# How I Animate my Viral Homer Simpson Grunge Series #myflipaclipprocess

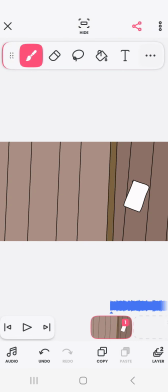0s
Alright guys, today I'm going to show you how I animate, kind of my process. So I already kind of started, because I didn't think to do this before.
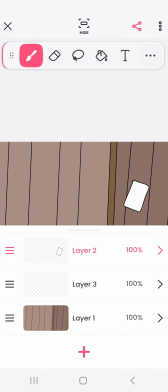8s
So I'm going to start a new layer in between this one, which will be on top of the detailed lines.
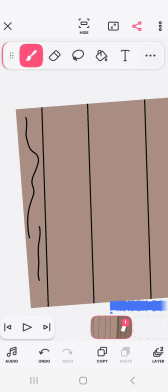14s
What I'm going to do here is I'm going to do lines, kind of straight, not too wiggly,
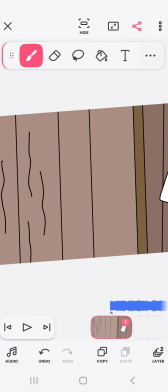19s
but just enough so people kind of see that it's detailed, not so minimalistic.
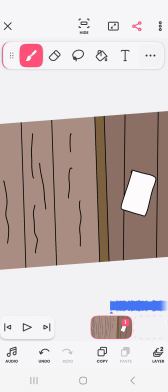26s
People don't really like minimalism.
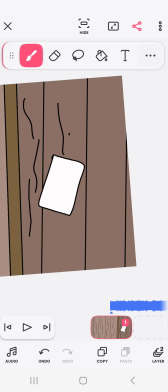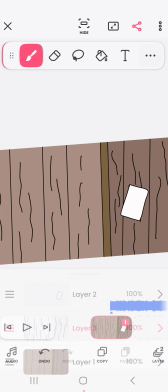36s
Alright, that's done. Now we're going to draw Scott Wieland. Start a new frame because it has to be on top of what I've already done.
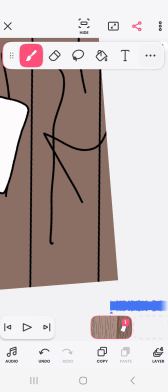45s
And then what I'm going to do from there is I'm going to draw his arm. Going to draw a little thing right there.
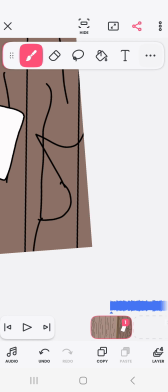53s
But then this is not Scott Wieland per se. This is just his pose.
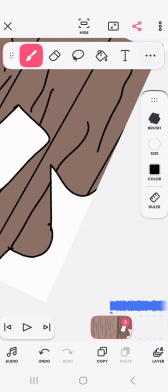57s
This is Homer Simpson. So next up is we're going to draw Homer's face.
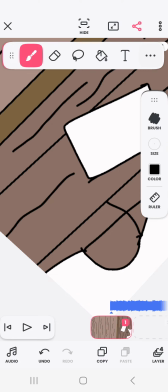64s
Oh, more like his neck if he had one. Ha ha ha. This is his neck. We're going to do that.
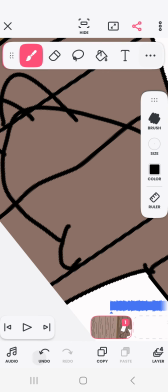73s
Then I'm going to say, so what I usually do, I always get this mixed up. I have to erase that a little bit because that's where the eye goes. So, what I'm going to do now is, make the eye, going to start there. And what the Simpsons they kind of do is this.
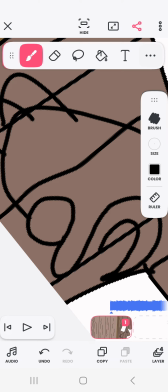89s
You kind of just one continuous line can make it difficult at times, but when you do it right, when you do it slow and steady, it comes out pretty nice.
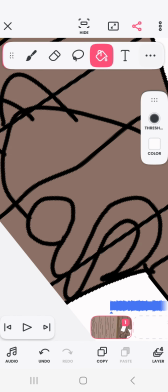97s
Alright. Next, I'm going to go to the colored. So I always
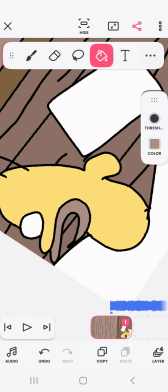108s
do the colors right away because I will forget, and I guarantee if you do this, you probably will too, unless you have like an IQ of 1,000.
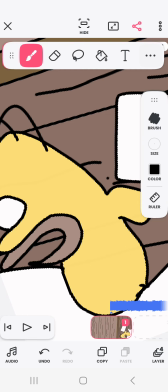119s
I don't know. And then I'm gonna draw. I always forget this too.
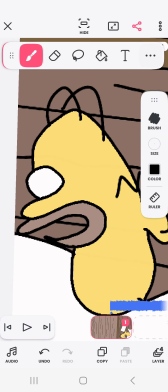124s
Yeah, it's probably important, pretty important. I'm gonna draw the teeth.
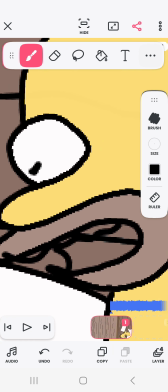130s
He has two kinds of mouth movements, and this is one of them.
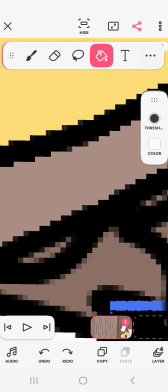134s
The other one, as I'm sure you've seen them before, is the one with just teeth.
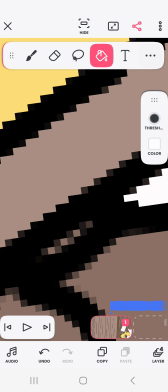140s
That's when he says like something that would use the tongue or like where the mouth would close.
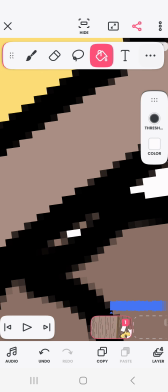147s
You'll learn as you go when you if you take my class.
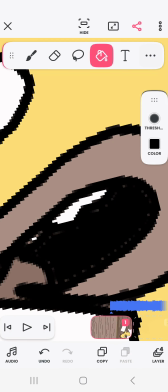153s
I'm offering classes, so we'll get to that later. Okay.
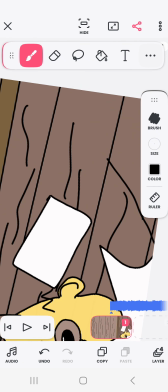159s
Then he kind of has his arms stretched out a little bit. So I'm gonna do that. I really like him kind of skinny because Homer becomes like.
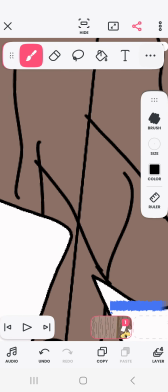167s
I kind of have this headcanon where Homer's like a drug addict or he has some kind of disorder,
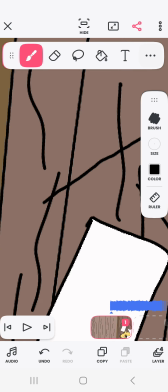174s
and so he's getting skinnier because, yeah, he's a musician. That was loud.
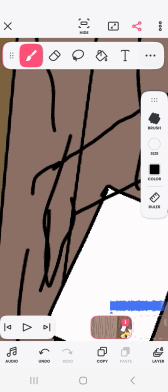180s
Sorry about that, folks. That was turbulence. I'm kidding. No, I just have a really echoey bedroom.
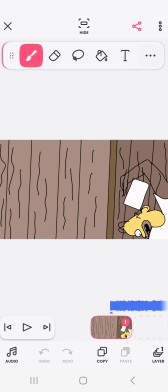186s
Ah, dang it. Gotta be careful about that. The X is right there. So gotta be kind of careful.
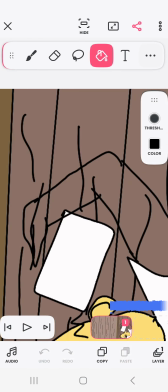193s
When you hit the X here, make sure you don't hit the X. X out of the page.
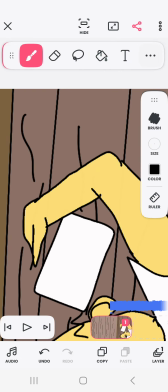199s
Okay, yellow. Cause not Asian yellow, but like this yellow.
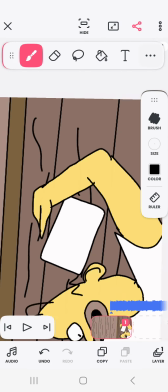204s
I'm gonna stop talking. Alright, so I kind of have a reference.
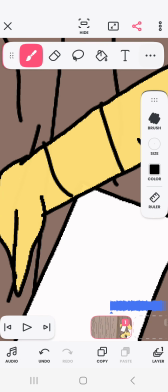209s
I'll attach that later, but this is kind of what it looks like, and I always add a bit of accessories,
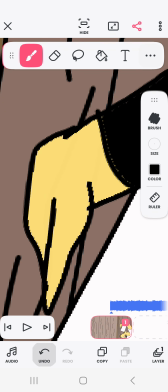217s
so kind of has that Scott Wieland style while still having the Homer Simpson
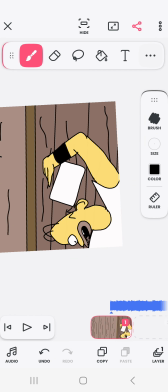225s
character. Alright. I don't like that. I feel like his. Okay, this is fine.
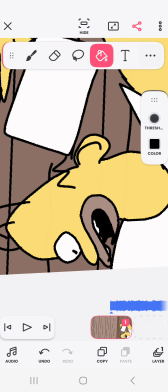231s
I go to here, I go to the paint, oops, and then I just make the transparency down.
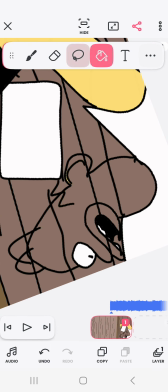239s
I'm gonna start over. Start over the head, at least. Not the entire thing.
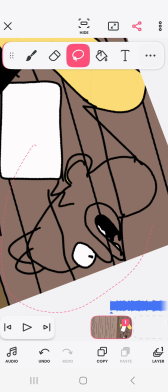244s
Well, I'm gonna do that, but just temporarily.